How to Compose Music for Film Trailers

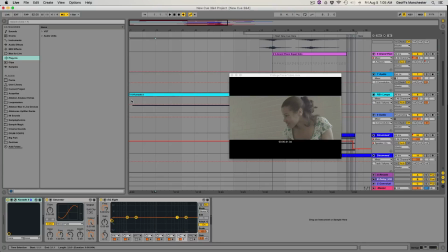[12:20]
If I go down, you'll see that I have music starting before the cue begins. And this is just to keep a common thread, just to keep some musicality going in between all the spaces.
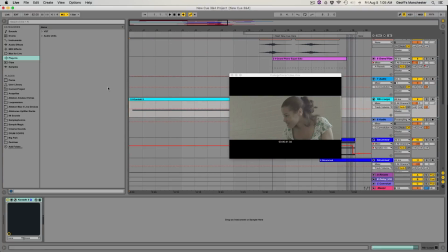[12:32]
And this pad here acts as just a bit of a, it's just sort of there to sort of, I don't know, keep like a kind of musical bedrock. It's just sort of at the bottom supporting everything, and you'll hear what it is in just a moment when I go through all the tracks and everything.
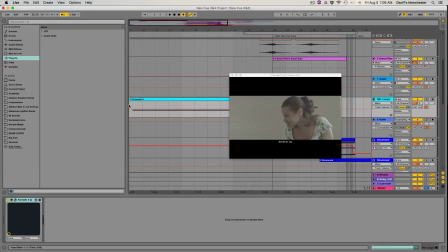[12:46]
But anyway, that's just so there isn't like total silence, you know, before the cues start.
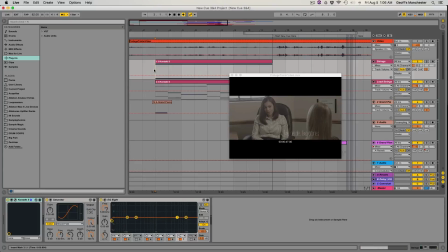[12:52]
So you'll see what I mean in a moment. Now, the other thing I want to just point out is I got some markers here.
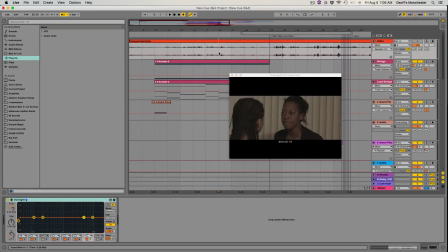[12:58]
Markers are super helpful. How do you make them? Well, just find a moment you want to point out to yourself for when you're composing. Right click at the top, insert a locator, and write
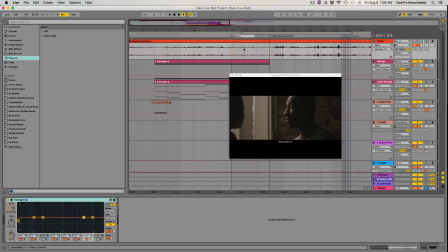[13:12]
something like, you know, boom. And then you know to add a boom at that moment or something like that, right? I'm just going to delete that. And I have a couple here.
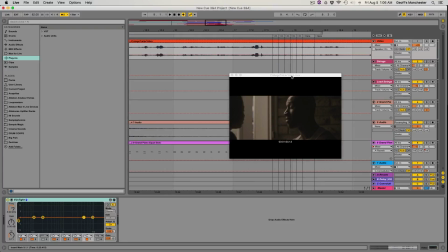[13:25]
Why do I have all these? It says here, here, here, here, here, here, here. The reason for that is I got drums coming in, and these are the exact hits.
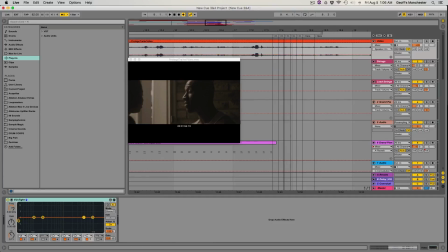[13:32]
So I was trying to sync up the hits with real hits in with my MIDI. It didn't quite work. I went for something else. But anyway, markers are really helpful to let you know when important moments
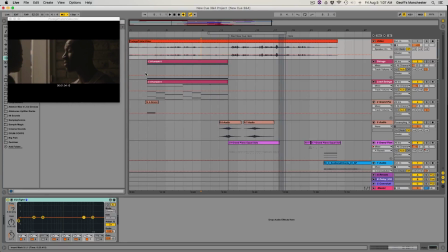[13:42]
are, so that you can just pair them with really interesting audio events. Now, I have started a new cue here, and that's really important too.
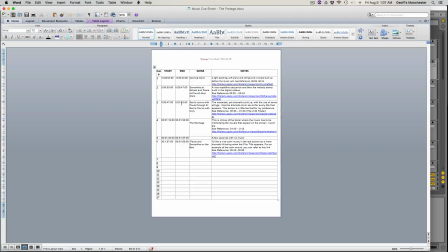[13:51]
So 113.07. I'm cheating a bit because they wanted 115, but I felt like 113 was a better moment. That's when we get that title card. So like I said before, I said that I'm doing different cues in different sessions.
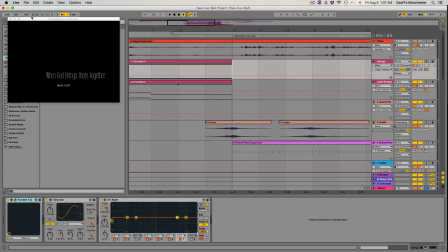[14:05]
But in this case, I felt like I'm comfortable with the BPM, 82 beats per minute. I'm comfortable with everything.
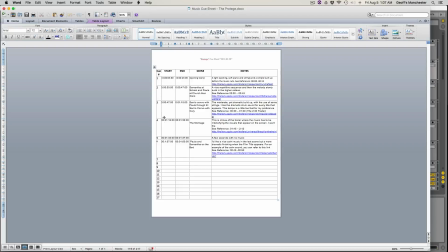[14:11]
I started Q3 at 82 BPM. I'm just going to keep 82 BPM for Q4 and make it sort of one seamless thing. I think I can raise the intensity without raising the BPM and beat ramping, by just adding some more instrumentation. And you guys heard this the sound before, right? In Pro Tools, you guys kind of remember how it sounded.
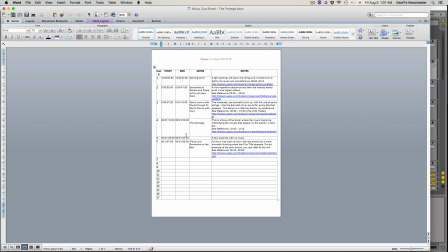[14:29]
You're going to hear it again in a moment, but I felt like I don't need to ramp up the beat and create a whole new session or change things around. I can keep everything in one session and make 3 and 4, just kind of bring them together.
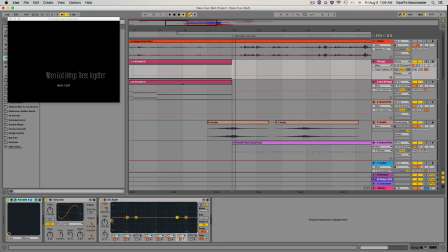[14:42]
So let's just have a listen to what Q3 and 4 sounded like, just to get a bit of a refresher here. I'm just going to turn off a couple things because I know there's some instruments that I didn't end up using. This and this.
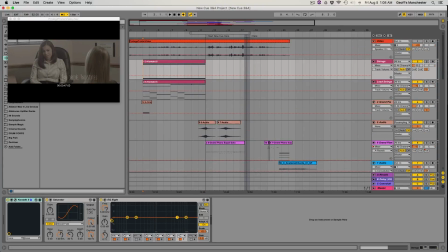[14:58]
And we should be good. Okay, so here we go. I'm going to start it here. Turn the metronome off.
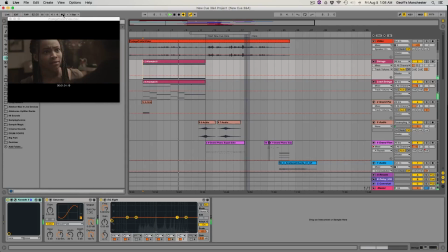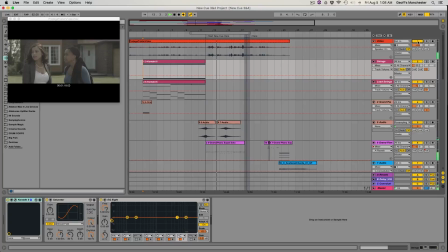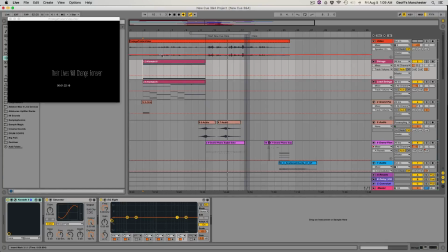[15:38]
Okay, so you're hearing a little bit of noise here because again, we have background music happening embedded in this video file. We can't really do anything about that, so I just mute it. Anyway, now let's get into the individual instruments that I used for this track. But again, before I do that, I just want to mention here,
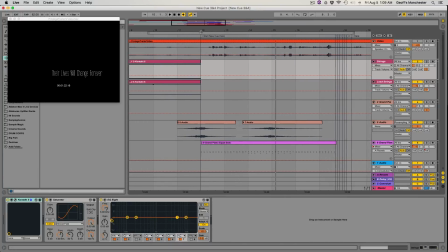[15:56]
we do have a marker here because I said start new cue on the 12 mark on the downbeat of the 12th bar.
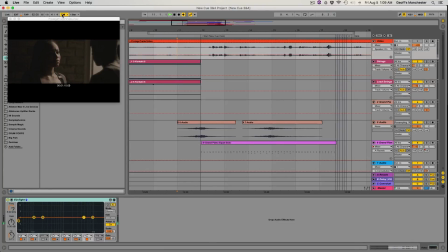[16:03]
So again, if we put our metronome in, 1, 2, 3, 4. Now this was the most convenient way to do it because they said they want the beat.
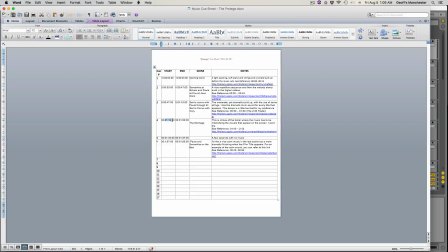[16:16]
They wanted a new cue to start at 1:15.
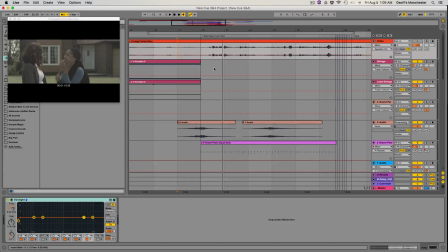[16:19]
If I go to 1:15 though, in the time code, I'm gonna turn the grid off and just find 1:15.